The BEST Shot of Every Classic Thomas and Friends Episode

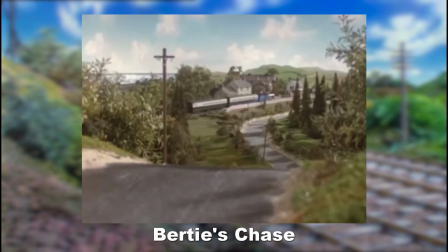12:29 The shot of Bertie up on the hill with Edward down there in the distance has a great sense of scale to it, with a good deal of verticality that we don't really see too often in the show. Usually, the sets are shown more horizontally, with the details spread out along the x-axis, but this is one of the few times things are presented with more of a sense of height.
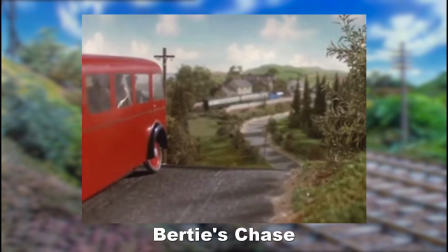12:47 I really like the use of depth of field here. As Bertie arrives, the shot focuses on him instead.
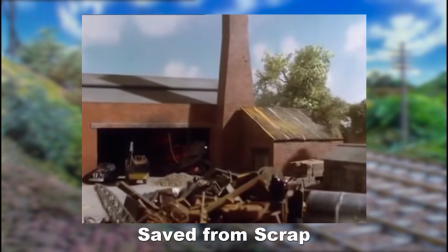12:51 The first time we see the scrapyard, there's this long, slow panning shot that lingers on the screen for quite a while.
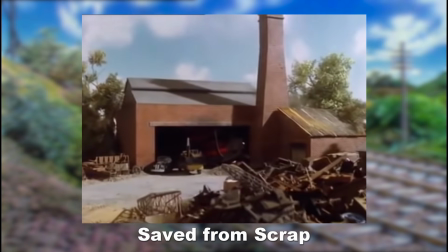12:57 The narration continues while the camera moves to show what they're describing, going from this grim,
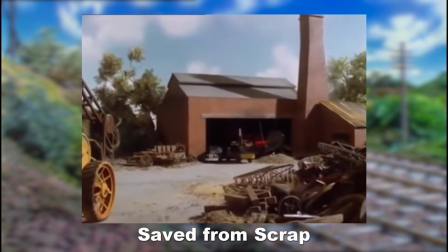13:02 dusty yard full of old broken machinery, to introducing Trevor, and finally showing Edward there.
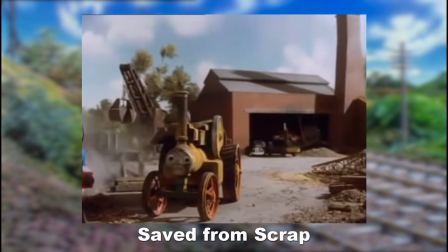13:08 Season 2 really did start moving the camera around a lot more.
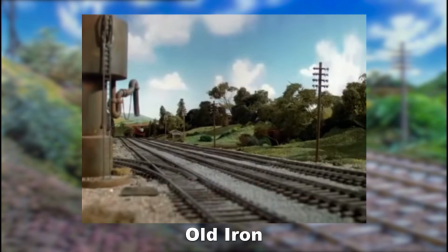13:11 Season 2's first runaway scene has some fantastic shots that feel appropriate for the tense action, and it's quite hard to pick just one as my favourite.
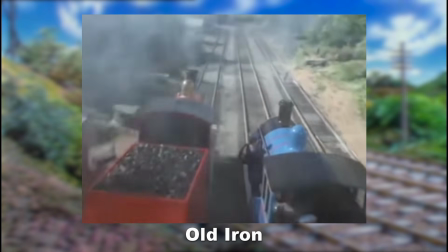13:19 This aerial shot showing James and Edward side by side from behind is awesome, and almost feels like some sort of police chase.
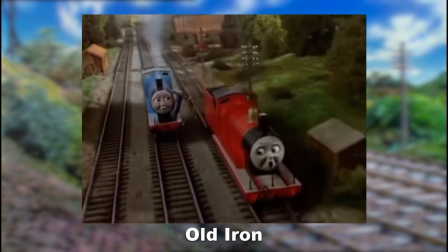13:25 But I think I'd have to go with this shot where the two rush past the camera as it pans up past the bridge as they go under it, and then moves back down.
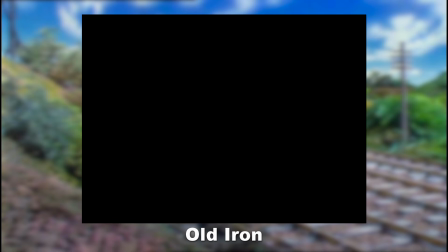13:31 This is where I should point out that I'm aware I probably sound like an absolute gimboid, enthusiastically praising shots where the camera is just moving around a bit really.
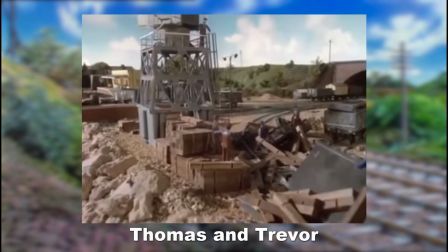13:41 Don't worry, I'm aware. The establishing shot of the harbour is interesting, showing us this large industrial area that's become a mess.
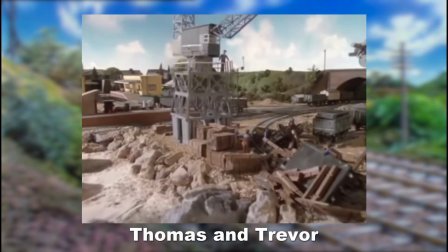13:48 This place will actually become the setting for a few episodes this season, so it's good to basically show it in its entirety here.
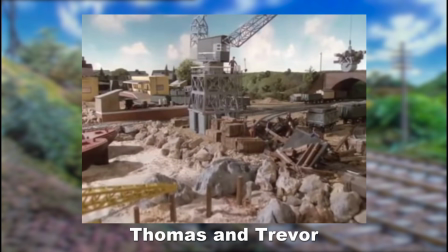13:54 I also like it because it's one of those long panning shots that Season 2 loves to do, and we see Thomas pulling in just over there when he's mentioned in the narration.
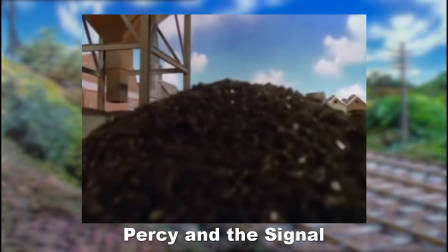14:01 I really like this panning shot towards Percy, Gordon and James, because it's showing off quite a wide set that contains some recognisable locations if you look closely.
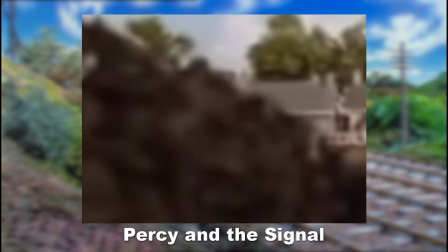14:09 There's the coal hopper from Thomas and Percy and the coal, the station master's house when Thomas comes to breakfast, and the sheds they stay at.
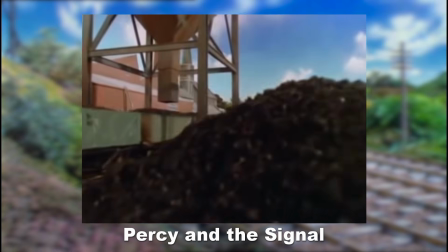14:16 It's nice to see these locations all in one shot, as most of the time, the scenes tend to just cut between them, rather than show them all in one shot like this.
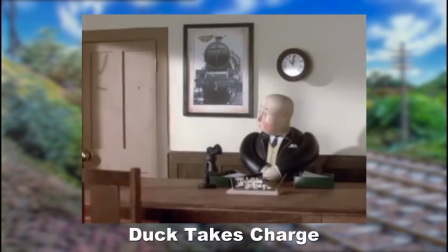14:24 It makes it seem a lot more expansive and cohesive. This shot inside the Fat Controller's office really stood out to me, because on the wall behind him, there's this photo of an engine. It's a real life photo, which clashes so hard with the established style of the show, since everything else in this universe of course looks like a model.
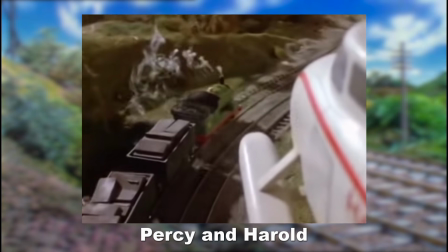14:41 This photo is of an LMS Jubilee class. It's easily this aerial shot showing Percy and Harold's race.
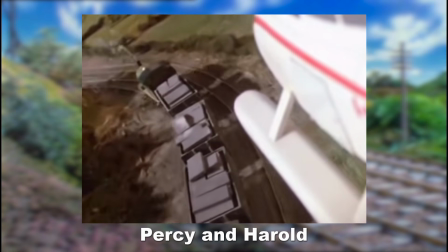14:47 Seeing Percy snaking all the way down below with Harold just in the corner is such a grand sight, and a really creative shot that shows them both at the same time.
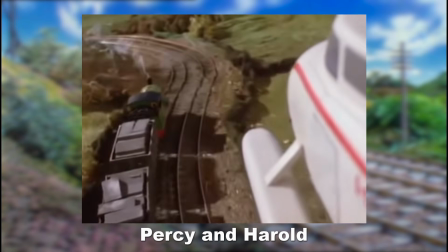14:56 It's easily one of my favourite shots of the entire show. Duck passing by the watermill looks lovely.
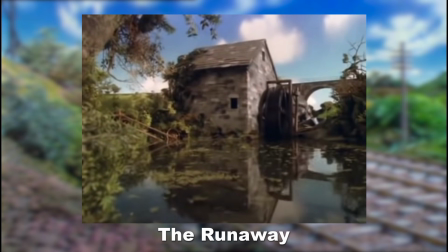15:01 It's one of those types of shots where the engine is pushed further back into the background, so the location itself becomes more prominent, and this set looks really nice.
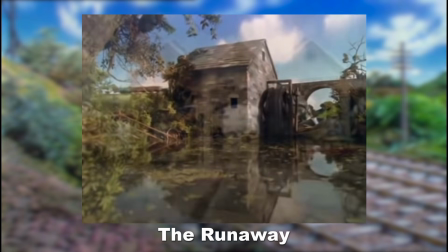15:09 The water looks really good here, and a real upgrade from how it looked back in Series 1. Ooh, it's my favourite episode of Series 2.
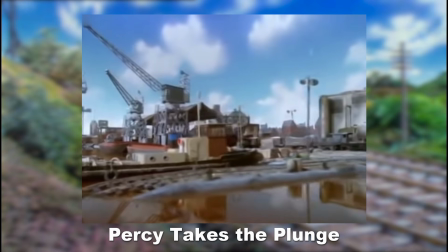15:17 There's a few shots in this one that I really like. The very first shot is a great one, because it shows off a lot of the harbour, which is full of boats, cranes,
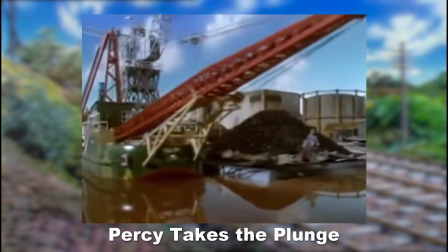15:25 warehouses, a gas holder, and loads more, which is a great example of Series 2's detailed industrial sets.
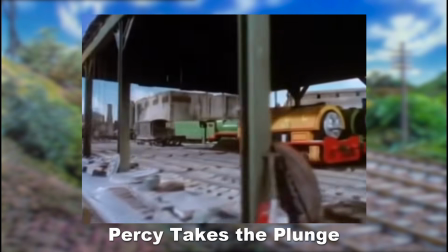15:31 Having Henry in the background travelling along with the camera gives it a good sense of pace, and we even get to see Bill and Ben for the first time.
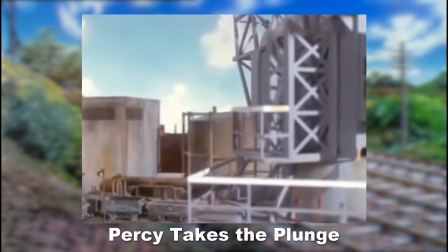15:38 This shot with the camera slowly travelling downwards past the gas holder towards Thomas has always been a personal favourite of mine too.
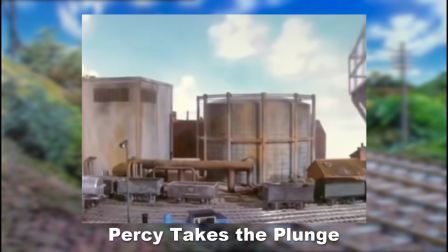15:44 There's nothing really special about it other than the fact that we don't usually get ones that just go downwards like this, but I've always found it nice.
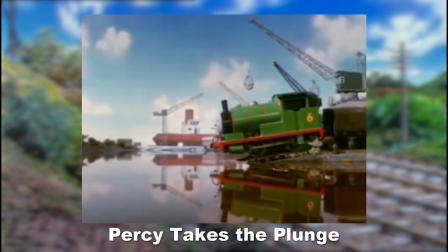15:53 Especially with a busy station theme playing. Percy's plunge itself is quite a striking shot, as we see him at a red, dead-on side view,
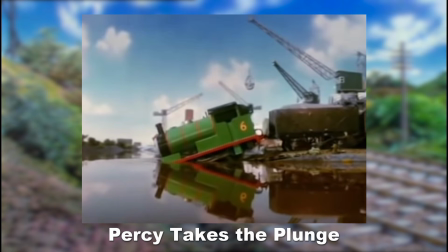16:01 with a clear sky behind him, which contrasts well with his green, going straight into the water,
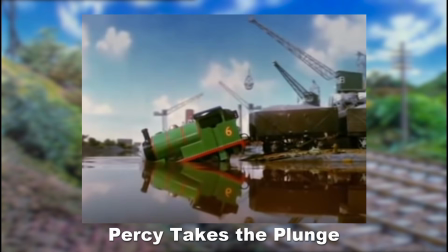16:06 showing how the crew weren't afraid to just dunk these models straight in.
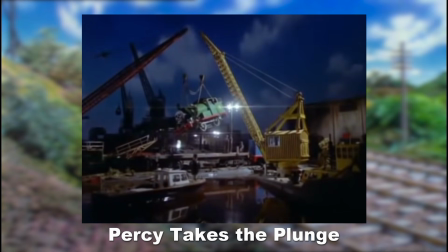16:11 Finally, there's Percy's rescue, since I'm a sucker for those cool nighttime shots, and you even get a brief early glimpse of Diesel.
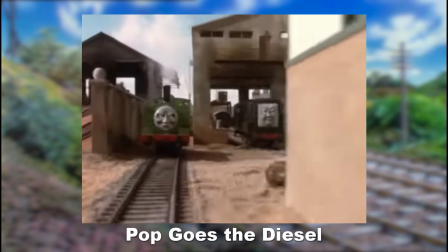16:18 As for my favourite, I'll go for the very first one. I like this shot where the camera pulls backwards as Diesel and Duck simultaneously drive towards it.
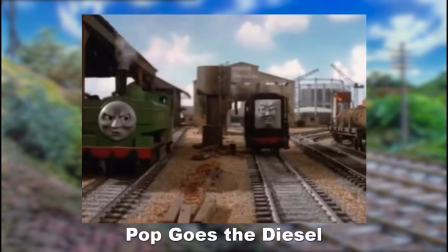16:26 It's almost like it's dragging them along with it.
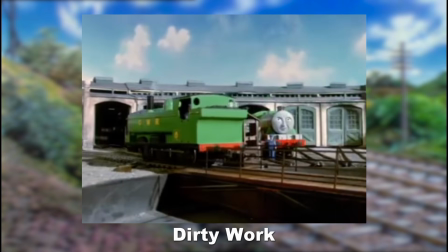16:29 The very last shot of this episode has the camera zooming in as Duck sadly pulls away, and Diesel triumphantly backs into the shed.
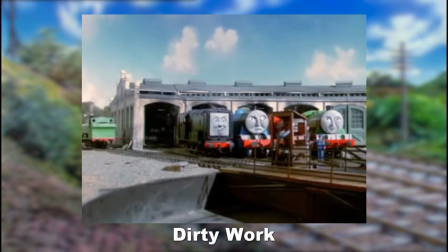16:37 It's really fitting for the downer ending this episode leaves us on, with both characters moving in the same direction, but completely different outlooks.
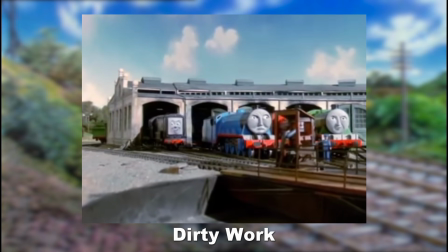16:45 One in defeat, and the other in victory. One going forwards, and the other going backwards.
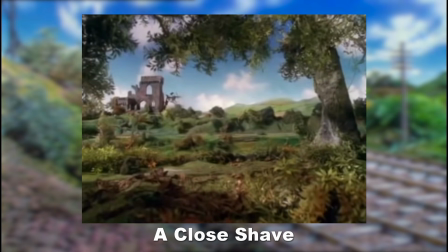16:51 Duck rushing past the camera here is an iconic shot. As I said earlier, I love castles, so seeing another one here is always nice. And I love the way it's framed, with Duck pelting from one side of the shot to the other, with the trucks right behind him. It's a fantastic way of portraying how intense this chase really is.
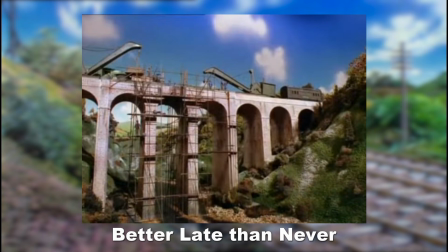17:08 I really like the low-angle shot looking up at the viaduct as Henry passes over it, pulling the coaches. We've seen this viaduct a few times throughout the season, and it's interesting to see it change significantly, with all the scaffolding and repair equipment on it.
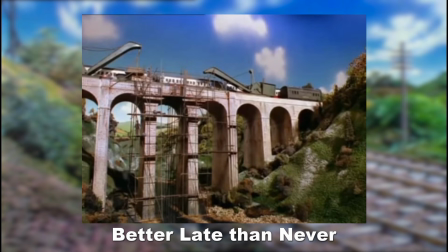17:21 The low angle makes it seem a lot bigger and more imposing, and it makes me think it would be pretty cool to be down here by yourself, looking up at this thing, watching trains go by,
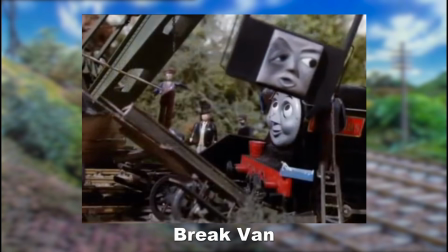17:29 from this sort of exact angle. The spiteful brake van's broken remains being removed is an intriguing and actually quite grisly sight.
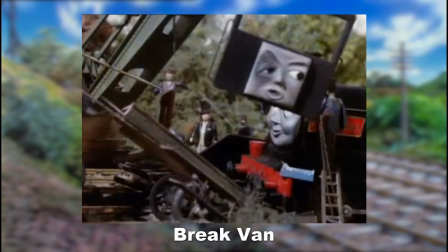17:37 Not only does the van's face have a black eye, but it's also, like, just a face? Its front end with the face on it is completely separated from the rest of the body, which is just really messed up because this character has basically been decapitated.
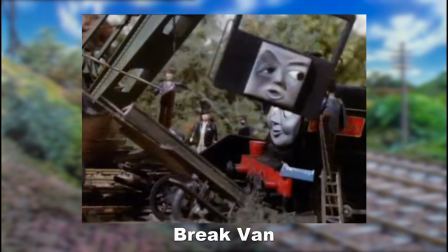17:52 Is it still alive? Is that an expression frozen at the moment of the van's death? Who knows?
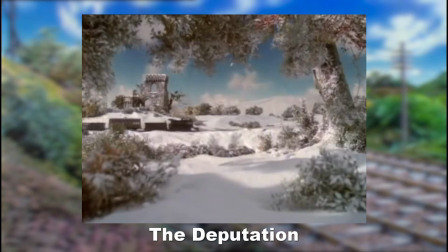17:57 It's the shot of the castle again from a close shave, but I think it looks really pretty in the snow.
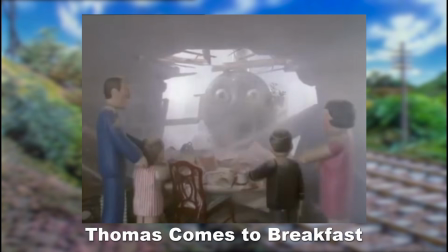18:02 This would be a really nice wallpaper. It's got to be the sight of Thomas having broken through the wall of the building, with the family sat there just staring at him. An engine smashing into your house is obviously a scary thing,
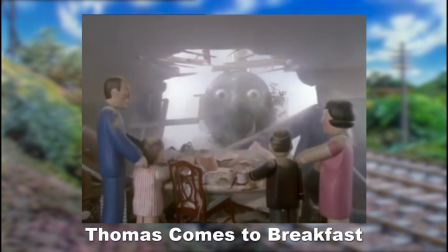18:13 but now imagine an engine with a face doing it, and just staring at you with those eyes.
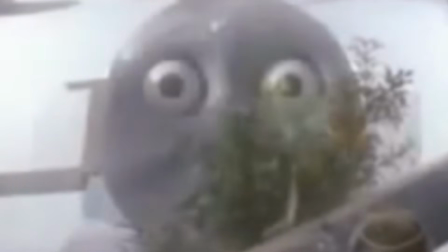18:20 Those big, round, white balls, just staring into your soul.
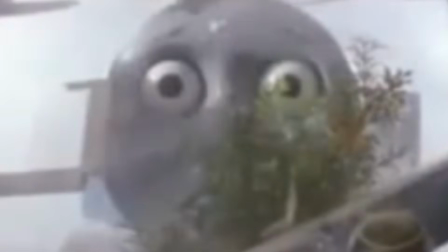18:25 Ugh.
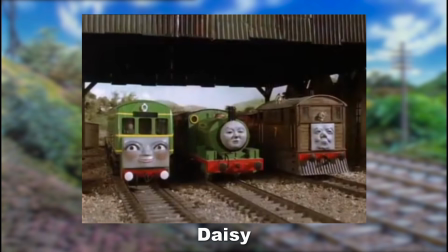18:27 Seeing Percy and Toby side by side looking half dead, while Daisy is just sat there next to them looking bright and energetic is just such a vibe. It's one of those pictures that you could just show somebody with no context and they'd be like, yeah, I get it.
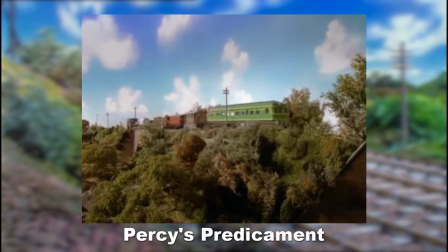18:39 My favourite shot here is the very last one. I do tend to really like those types of shots where it's zoomed out a bit and you just see the trains going past doing their things.
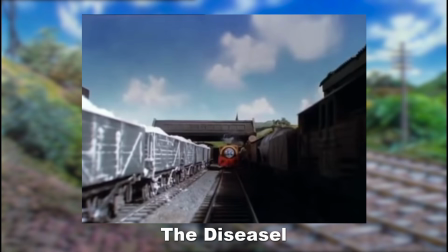18:47 The scenery looking nice is a plus too. Boko's reveal is easily the best shot here.
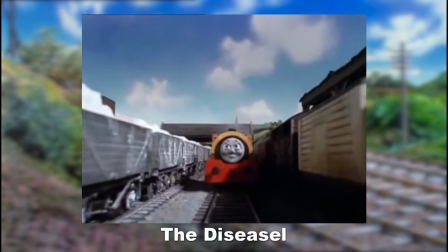18:52 I love the way it slowly pulls back as Bill approaches Boko. There's a real tension as the camera pans alongside a long line of trucks,
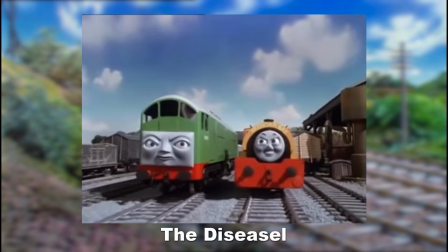19:00 then a long green Diesel's body, and finally we see Boko's face, and he does not look very happy.
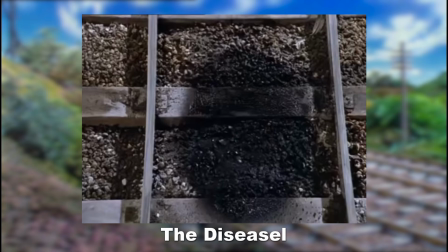19:06 Given how the episode had built up to a Diesel going around the yard apparently stealing trucks with magic,
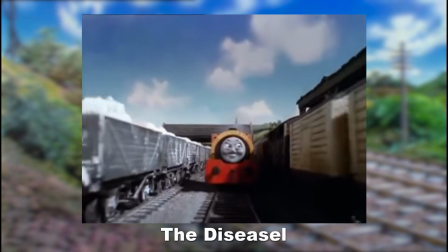19:11 this shot worked really well for keeping that tension going just a little bit longer before we meet the culprit.
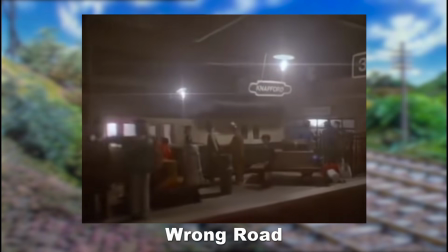19:17 The long panning shot that goes all the way down the platform is really nice.
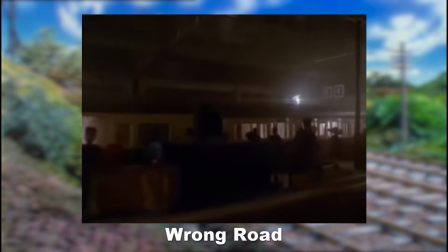19:21 The platform is very busy, jam-packed with people, and I think this might actually have the largest amount of human characters on screen at once in the whole show.
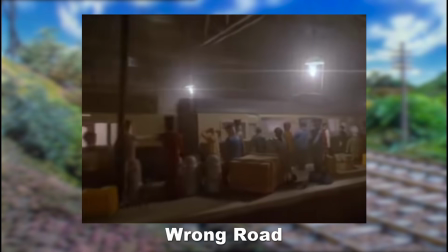19:30 I'm not going to count them all, so let's just assume I'm right. It's nighttime outside, so the only lighting is coming from these lamps,
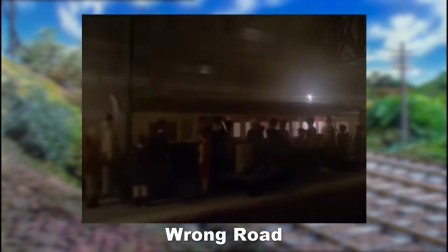19:36 and coupled with the steam coming from the engines, it gives the station this hazy, almost seedy vibe.
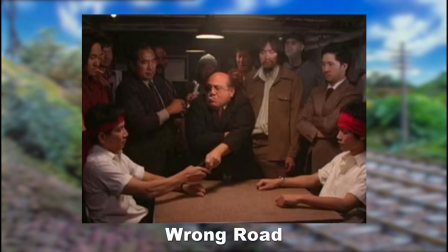19:42 It's the sort of atmosphere you might see in some illicit backroom poker game or something like that. It's unique.
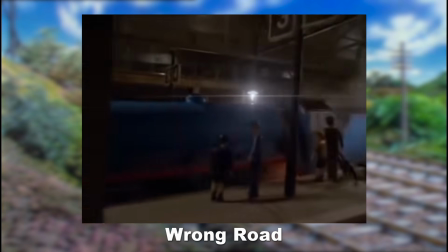19:48 Unfortunately, when the camera stops the show in the engines, Edward has no eyebrows.
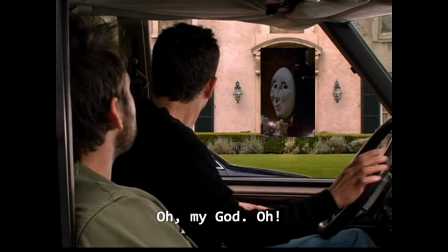19:53 Oh my god. Oh! Yeah, it's a terrible thing.
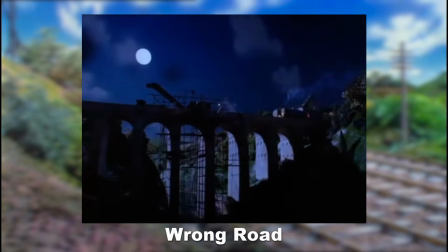19:58 Oh! It's a terrible thing for you to see that.
The nighttime shots in this episode are also very good.
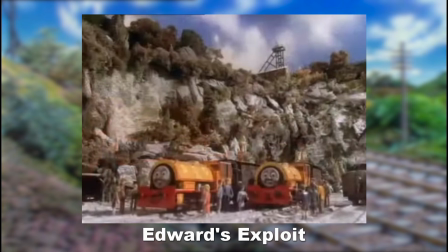20:04 I really like this shot of Bill and Ben at the quarry. It's framed really well with the two engines down below, with the quarry wall towering over them, and then the skybox.
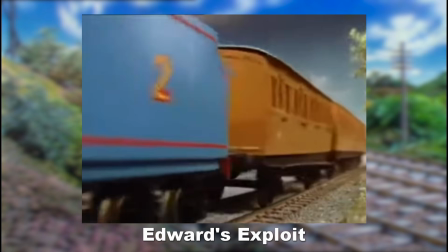20:12 I think the colours and tones in this shot are quite striking too. It would have been the money shot of the episode where Edward has to stop because he's broken in the pouring down rain.
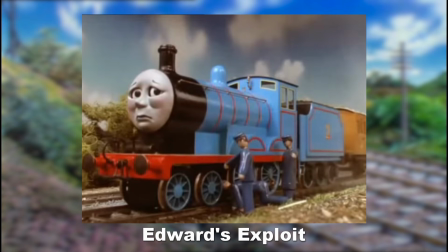20:20 But, perhaps controversially, I've never really been a big fan of this episode because the model work doesn't really do the best job at selling the situation.
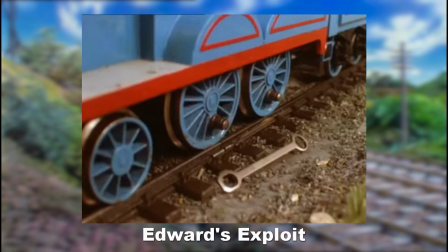20:29 If it had, well, that would most likely have been the best shot of the episode.
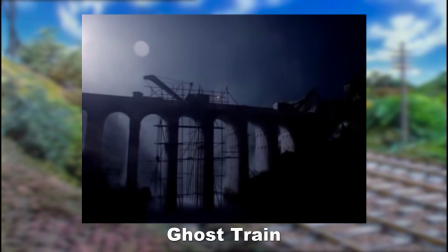20:34 I've probably made it obvious by now that I love night shots in this show, and Ghost Train is full of them.